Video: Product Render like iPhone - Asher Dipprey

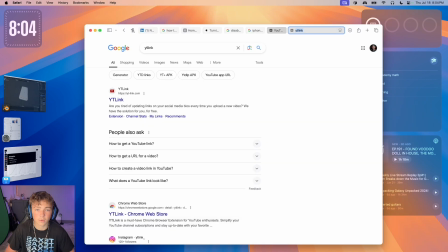12:42 I should just do, that didn't work either. Alright, here's my newest one.
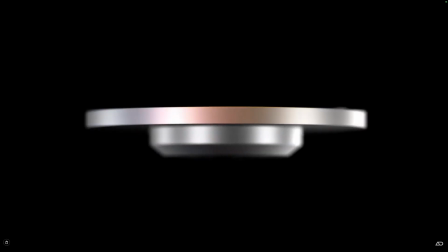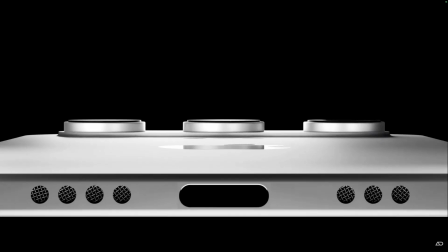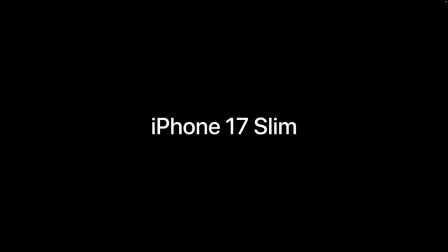That's just kind of a good example because you saw what the model looked like beforehand. Once you add lighting and you render out and cycles and everything, you edit it and everything, then that's what a finished product might look like. Next we'll ask, do you come up with the animations as you go, or do you plan everything ahead of time? Okay, so most of the time I have like certain points. I have sort of a format. There's always a hero shot at the end. Most of the time I will just draw a picture on paper, on actual paper, for each frame. I normally have about 10 shots per video, so that's just 10 pictures. Not super hard, the phone doesn't need to be detailed, but just something that shows the lighting with like gradient maybe, and which direction the phone is moving.
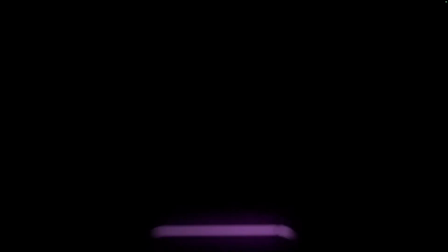14:21 So, Animating ask, how do I get light to move on the edge?
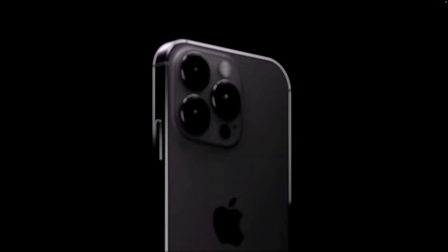14:24 You can see right here, it kind of moves around the edge of the phone. And this is one of my favorite shots actually.
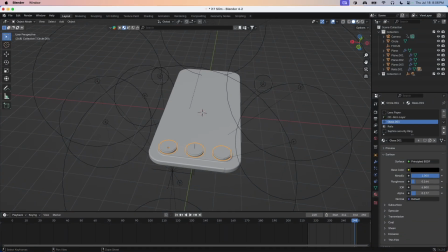14:30 And I will be glad to pop back over here and show y'all exactly how you do that.
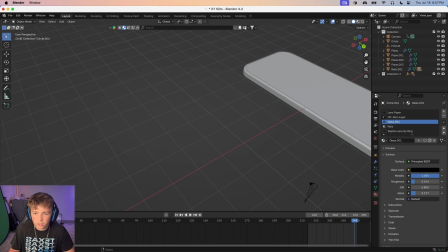14:37 Let's say that we are using this phone over here.
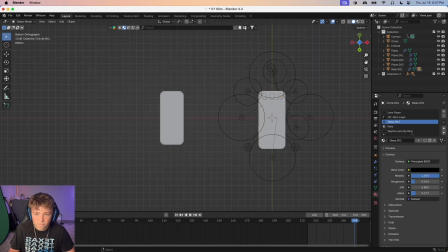14:41 Basically, you're just gonna backlight it, but you can see, look, you see how complicated this lighting setup is?
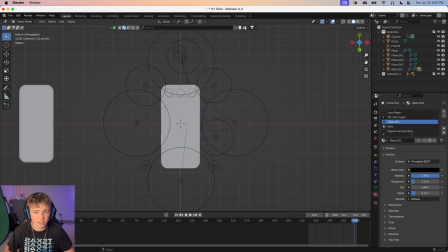14:47 I used to be afraid to like use this many lights. Like it might be kind of hard to see for y'all. Let me just do this so they're all orange.
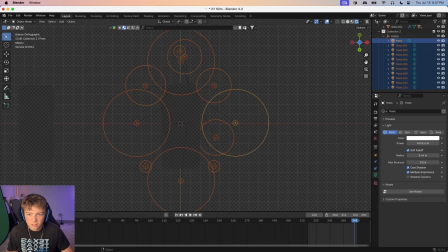14:56 These are all the different lights in this scene just to get this shot that looks like soft lighting, but it's quite the opposite.
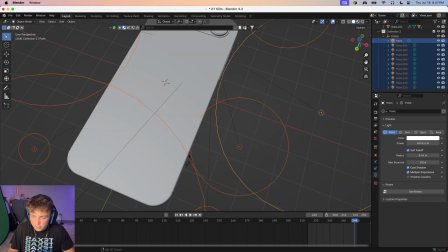15:04 Because here's the thing. On certain materials, because this is looking straight down, you can't see this.
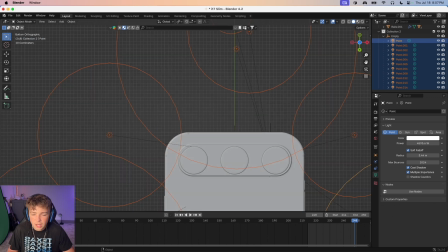15:11 right? Like this edge, it just looks flat, just looks like the cameras are right on there. Because of that, you need to use lighting to your advantage.
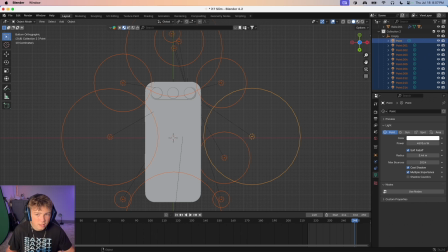15:18 In every little corner and every crevice that you actually want to see, it needs to be lit like different from everything else. That way it's actually possible to see. That would probably be my biggest tip. I had so much struggling with when I was getting started,
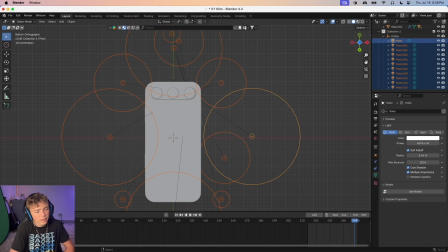15:34 because I thought it was supposed to have like 3-point lighting or like just one really good light, and I didn't know where they put their lights. The answer is you put your lights all over. You really want to show off every single detail of the phone.
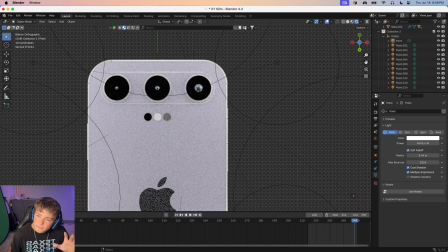15:46 It might be kind of hard to understand what I'm saying, but don't be afraid to add lights, whether they're little lights or big lights, wherever you want.
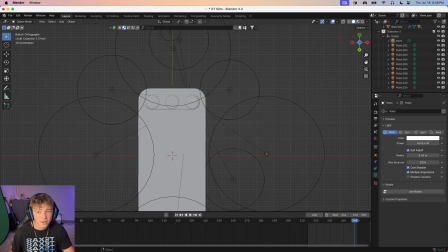15:55 Just like, I'm not saying the more the merrier, but lights are not going to hurt.
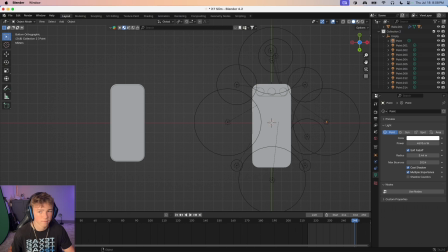15:59 It's basically like making your own custom HDRI that's perfect. Like the phone, you just add a point light.
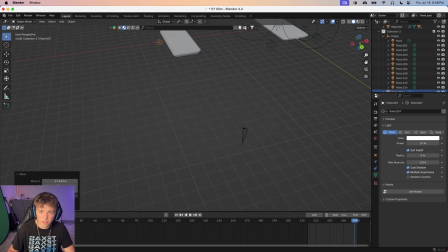16:07 You can use area lights. I used to use area lights. Point lights are just easier, because if there's one subject, you really don't need a light.
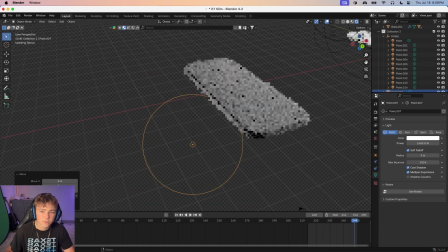16:14 You can have a point light. There's no point not having a point light. So you're gonna make these things really, really bright, because from the back, it is hard to see.
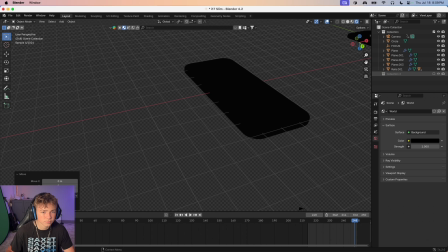16:23 We'll turn off this collection right here. Shoot, why is that in there?
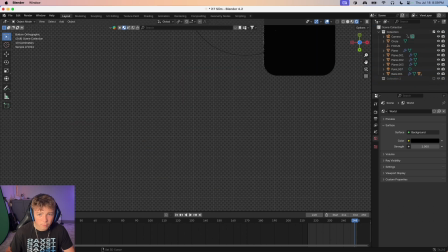16:28 Just throw that in there. If you look at it from above, you can see we got this nice edge light.